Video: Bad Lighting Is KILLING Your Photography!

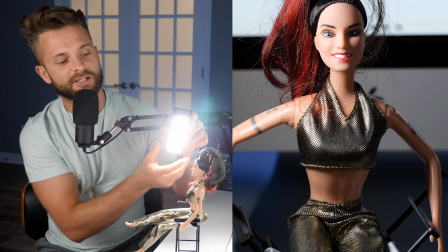[4:09]
There's just more depth and more shape to the face than with our side lighting. As we take that light over a little bit further, now we have what is called loop lighting,
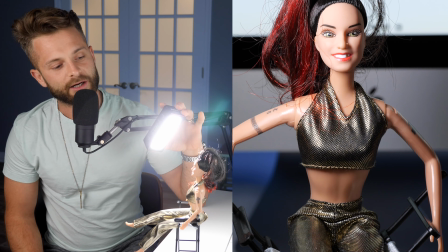[4:18]
which is a mixture between Rembrandt lighting and our very last lighting setup, which is butterfly lighting.
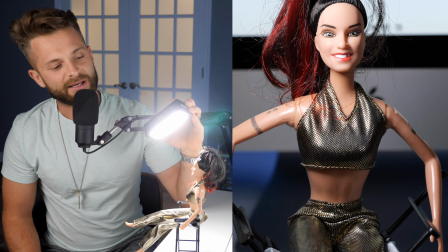[4:23]
So loop lighting is kind of a mixture of the two. And basically it's Rembrandt lighting, but a little bit less, a little bit more direct,
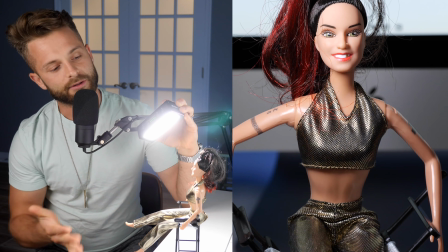[4:29]
and you're still going to get the definition around the face from those shadows from the nose and the cheek,
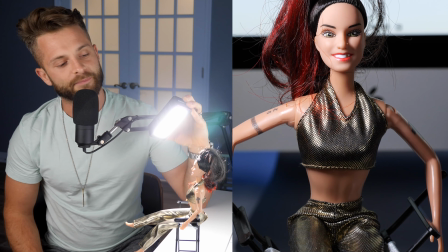[4:34]
but you're not going to have quite as much drama as with the Rembrandt lighting. So we're just doing this really quickly, then we're going to go and we'll actually look at some practical examples.
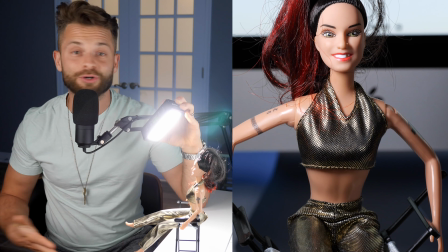[4:42]
So if this is going a little fast for you, don't worry, we're going to cover it again.
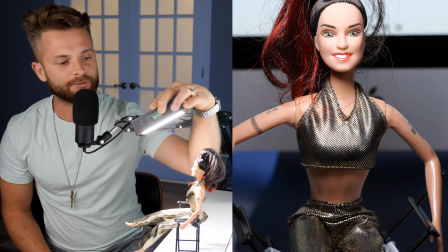[4:45]
Lastly, we have butterfly lighting, and this is kind of the most popular type of lighting when you're actually doing glamour shots because it's so flattering, especially on female faces.
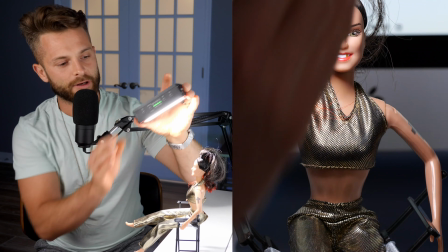[4:54]
So it's above the subject and at about a 45-degree angle.
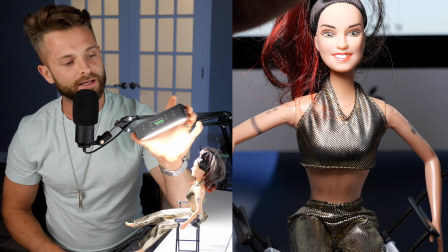[4:59]
And the reason it's called butterfly lighting is as our light is moved over the subject, you're going to see a shadow underneath the nose.
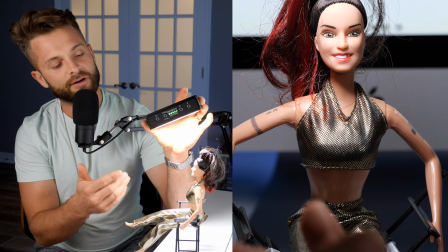[5:06]
And that shadow looks a little bit like a butterfly, hence the name. And the beauty of this particular light situation is we're going to be highlighting both cheeks,
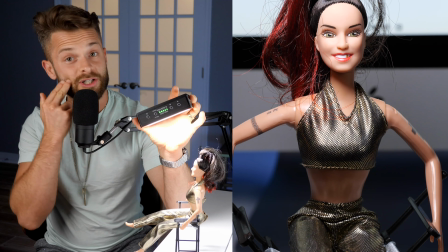[5:15]
placing shadows underneath the cheeks, which emphasizes the cheekbone, makes the cheekbones appear to be higher than they are,
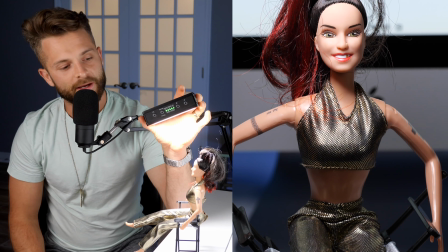[5:20]
and adds a lot of definition with a nice dark shadow underneath the chin. So if you want to add definition under the chin, emphasize the cheekbones,
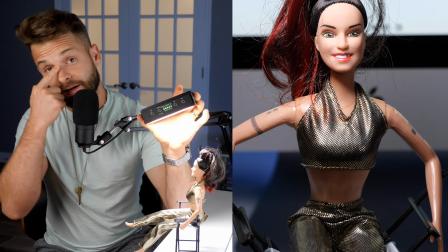[5:28]
really slim down the nose by having a nice shadow on either side and a highlight right down the middle, that's what butterfly lighting is going to do for you.
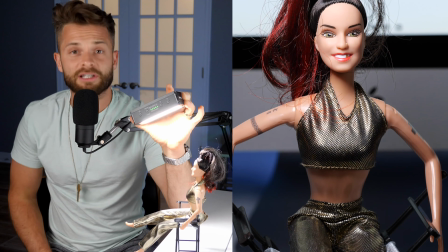[5:35]
So pretty much every single scene that you see lit is going to be lit in one of these four ways.
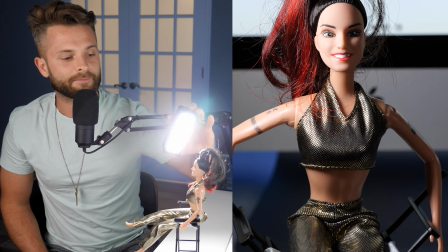[5:40]
We've either got the side light, the Rembrandt light, the loop light, or butterfly light.
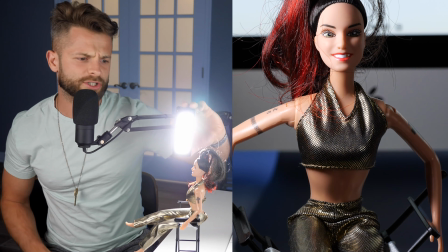[5:47]
And you can kind of play around with this if you happen to have a doll or just a friend who feels like sitting there for you for a while.
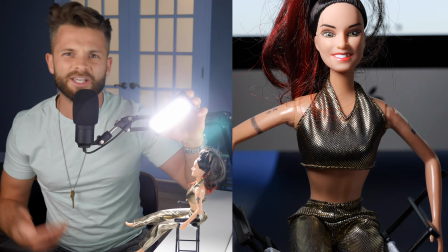[5:54]
You can take your light, you can move it around and see which you prefer and how it affects your subject. The easiest way to learn this, honestly, is just to actually take the light, practice it for yourself.
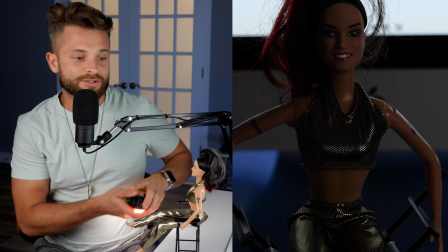[6:02]
And the cool part about doing it with a model like this, that's not a real person, is you can mess around for as long as you want, and you don't have to worry about the pressure of actually doing this on a shoot.
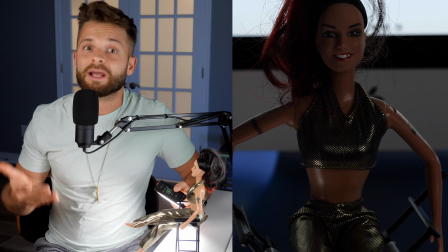[6:10]
You can figure this out in advance by yourself.
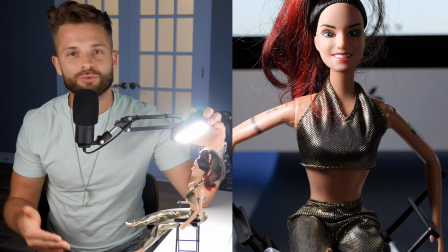[6:12]
So I'd highly recommend, as weird as it is, sitting down in this kind of a situation environment where there's no pressure and you can just practice.
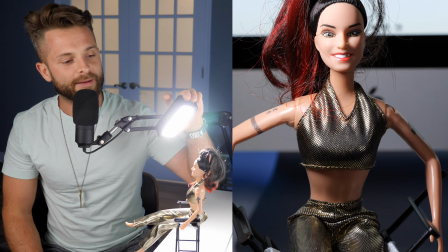[6:20]
So we've got our side light, we've got our Rembrandt, we've got our loop light, and we've got our butterfly light.
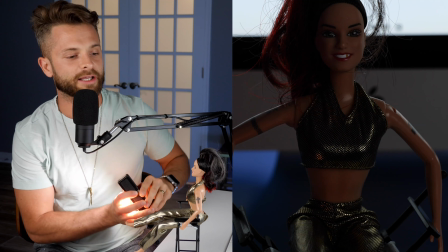[6:25]
Now, another very popular way of lighting in Hollywood, if you look at action films,
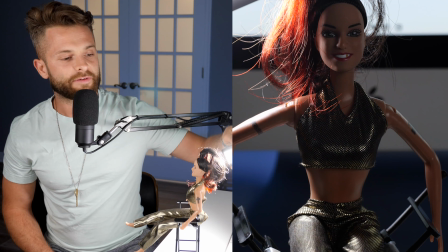[6:30]
is to do a light on the side of the face and leave the front of the face in shadow.
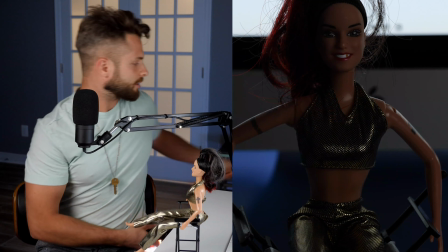[6:35]
So I can't really do it so well here unless we incorporate one of our lighting modifiers.
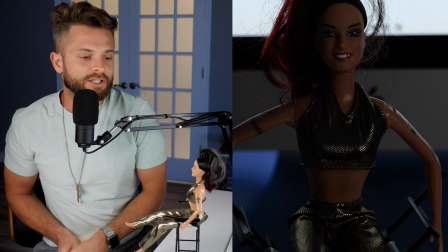[6:41]
I've got a reflector here. So typically when you're actually doing lighting, you only really need one light.
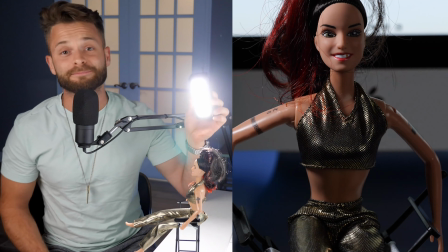[6:46]
And that's because one light, pardon me, provides most of the light for your scene, and that's called the key light.
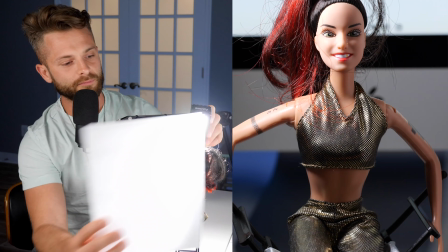[6:53]
Now, we use reflectors to reflect light from the key light. And as we do that, we can help place more light on the shadow side of the face.
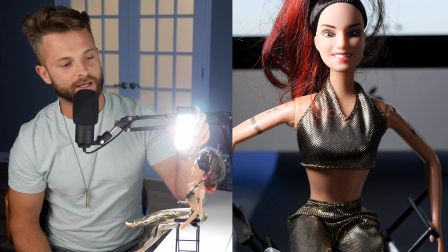[7:02]
So right here, we've got a nice Rembrandt light happening.
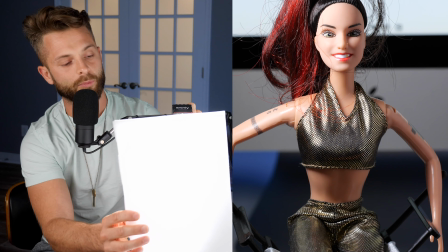[7:05]
I can take this reflector and either help just bring a little bit more light to the side of the face, or I can actually take this light, put it in behind.
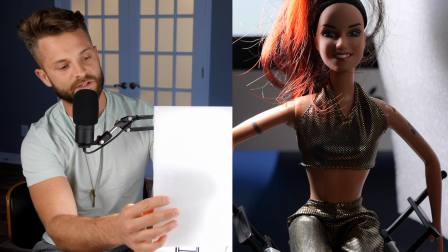[7:14]
Let's see if I can do this. Something like that.
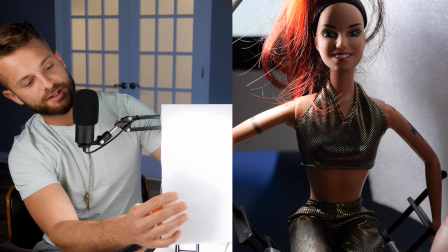[7:19]
And you should be able to see we've got the face itself is in shadow, but we've got a highlight on both sides of the face just from behind.
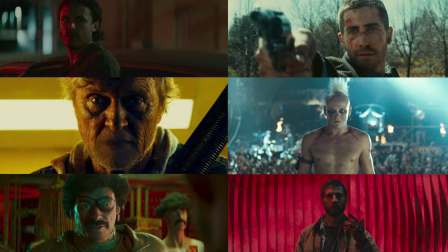[7:26]
And that's a very common style of lighting in Hollywood movies as you watch them. So we've got our lighting setups.
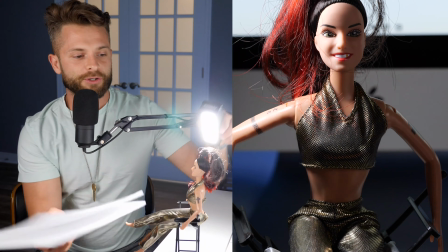[7:33]
How else can we affect the light? Obviously, we can use modifiers to increase the amount of shadow or decrease the amount of shadow.
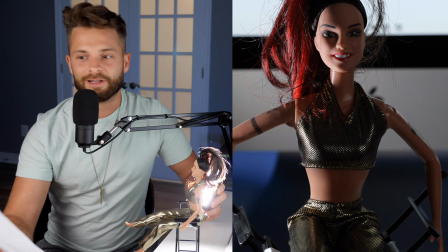[7:38]
You increase it by reflecting it with a white reflector.
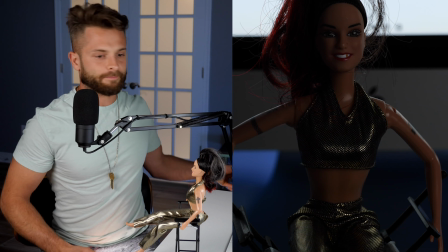[7:41]
You can decrease it by flagging it with a black flag.
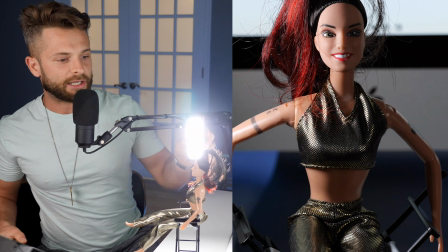[7:47]
And all that's going to do is just block out other ambient light in the scene. So I've got my light here, and if I want even more shadow on the side of the face, I just take my
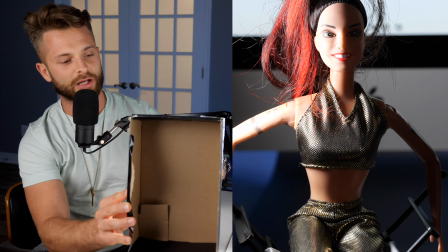[7:57]
little flag here, and all of a sudden we've got more shadow because we're blocking any ambient light that may have been illuminating her from the side.
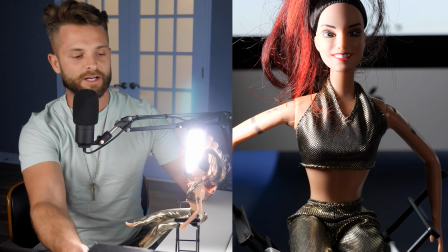[8:04]
Okay, so that's how we use modifiers. Those are our main lighting setups.
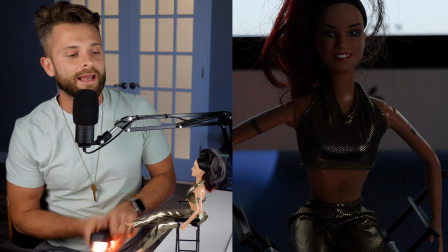[8:08]
I think at this point, we're pretty much ready to go ahead and launch over into our actual examples.